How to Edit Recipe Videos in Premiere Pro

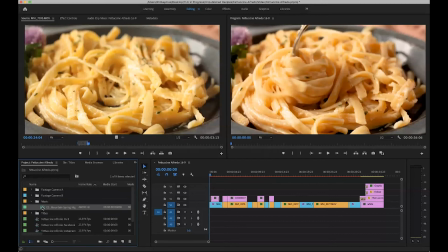So now that I have my music in my music bin, I can drag it over onto A1, and I will press C to enable the cut tool and just cut it right at the end. V to go back to selection, click on this clip over here and delete.
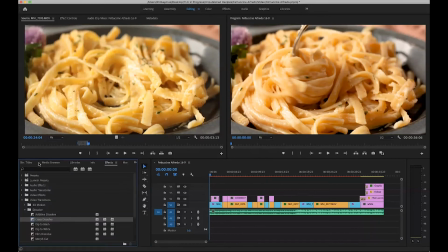And then on the end of all my videos, if I press Shift 7 to get back into my effects, I like to add a crossfade of constant power for just a few frames. It just helps ease it out. There are other ways you can do that as well.
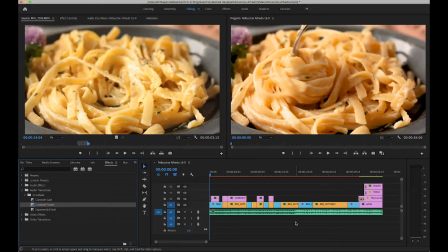And you can go back and watch my video about how to adjust audio levels if you're interested in learning the alternatives to that. But it's just a quick and easy way. It doesn't make a huge difference whether you do this or not, because the videos are usually moving so quickly and moving into something else, but it just helps take the edge off.
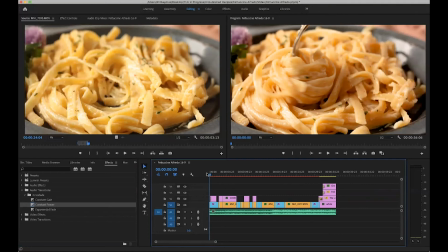So let's go through and watch this and make sure everything looks good.
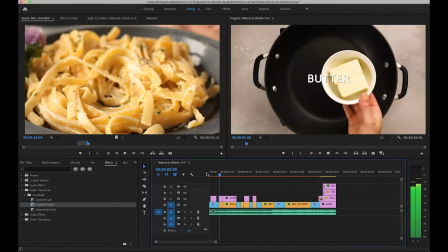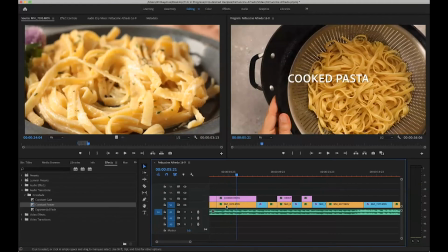That felt like a little too long to wait for that pasta.
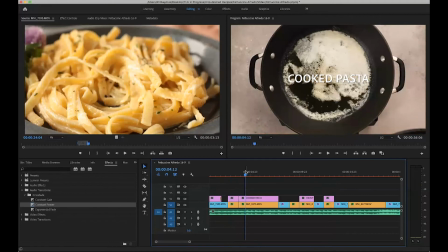I wanted to see that the butter was melted, but I think we can see it if we cut this down a little bit. So after I cut that, I'm going to lock my audio layer so that I can ripple delete, and we will go back to watching.
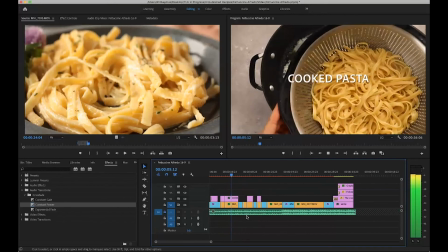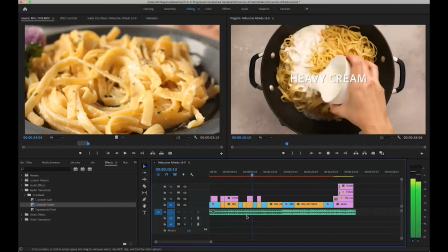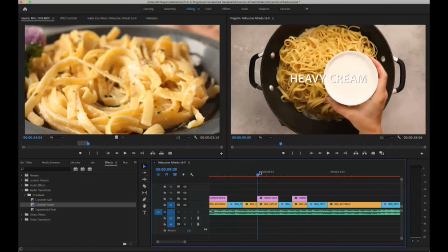This heavy cream felt like a bit of a jump too. I'm not sure. I guess just because it looks exactly the same. and suddenly it's there. So it's probably fine.
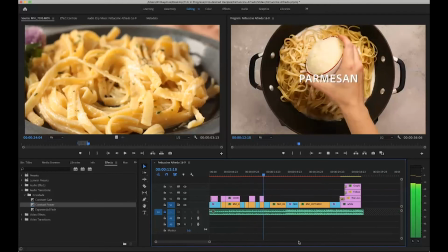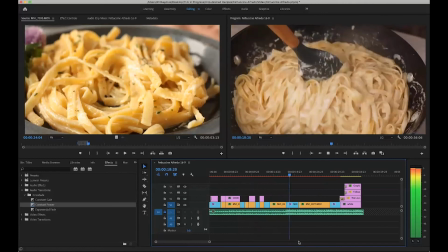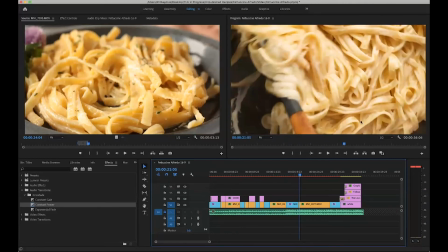I can see over here on the right my audio is peeking out in the red,
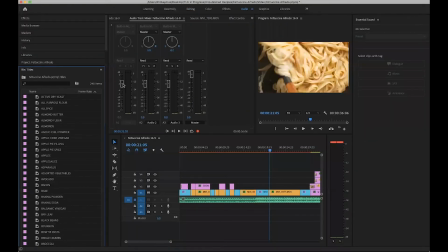so I'm going to jump over to the audio panel and just pull A1 down. You have to unlock it first. I try to keep it out of the red.
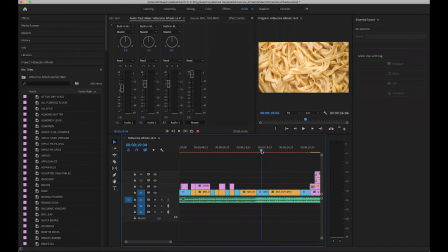I usually peak around -6, but since this is kind of a fun song and there's no voiceover, I think we can get away with a little bit of orange. And pull it down just a little bit more.
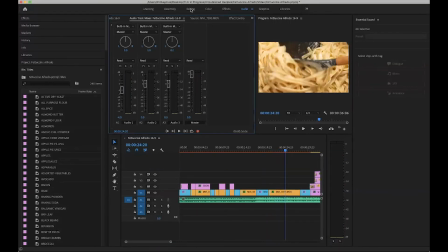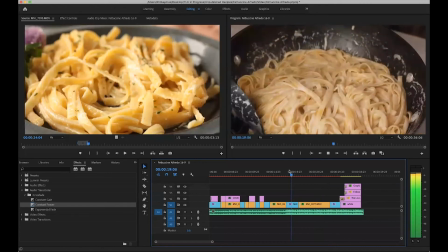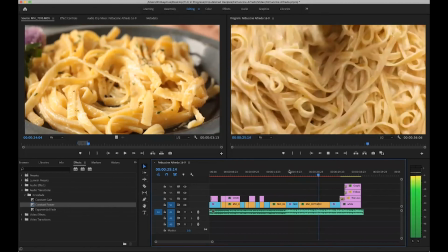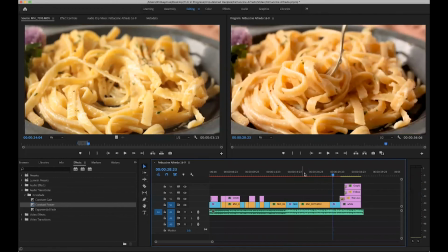And that clip felt way too long.
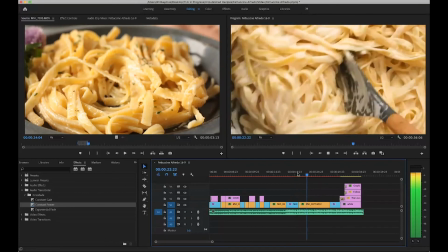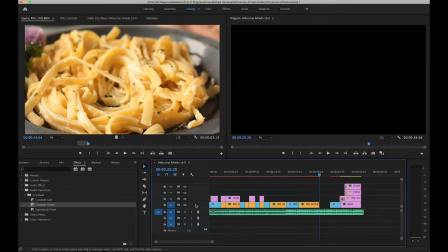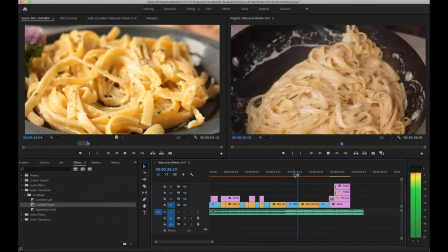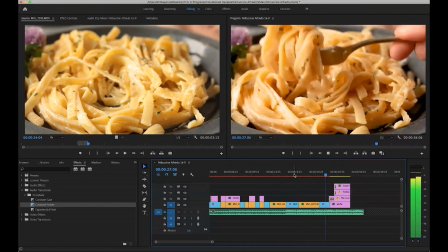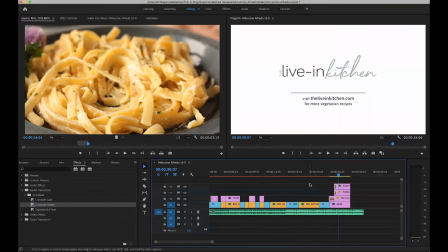I'm kind of wishing now I had done another clip showing it getting plated,
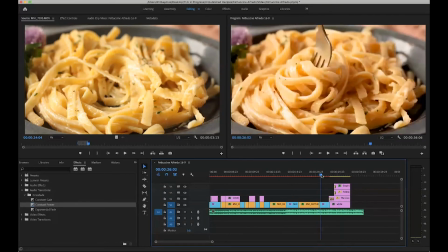because that feels like a bit of a jump, but at this point it is too late, and I'm feeling like this is a little more red than we're seeing here. That's a nice white sauce, and then everything feels a little red.
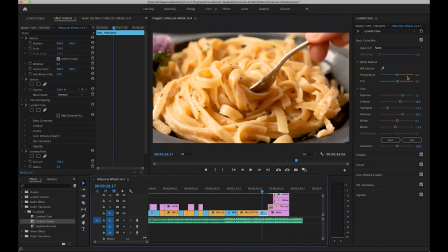So I'm going to go back into the color and adjust it just a bit.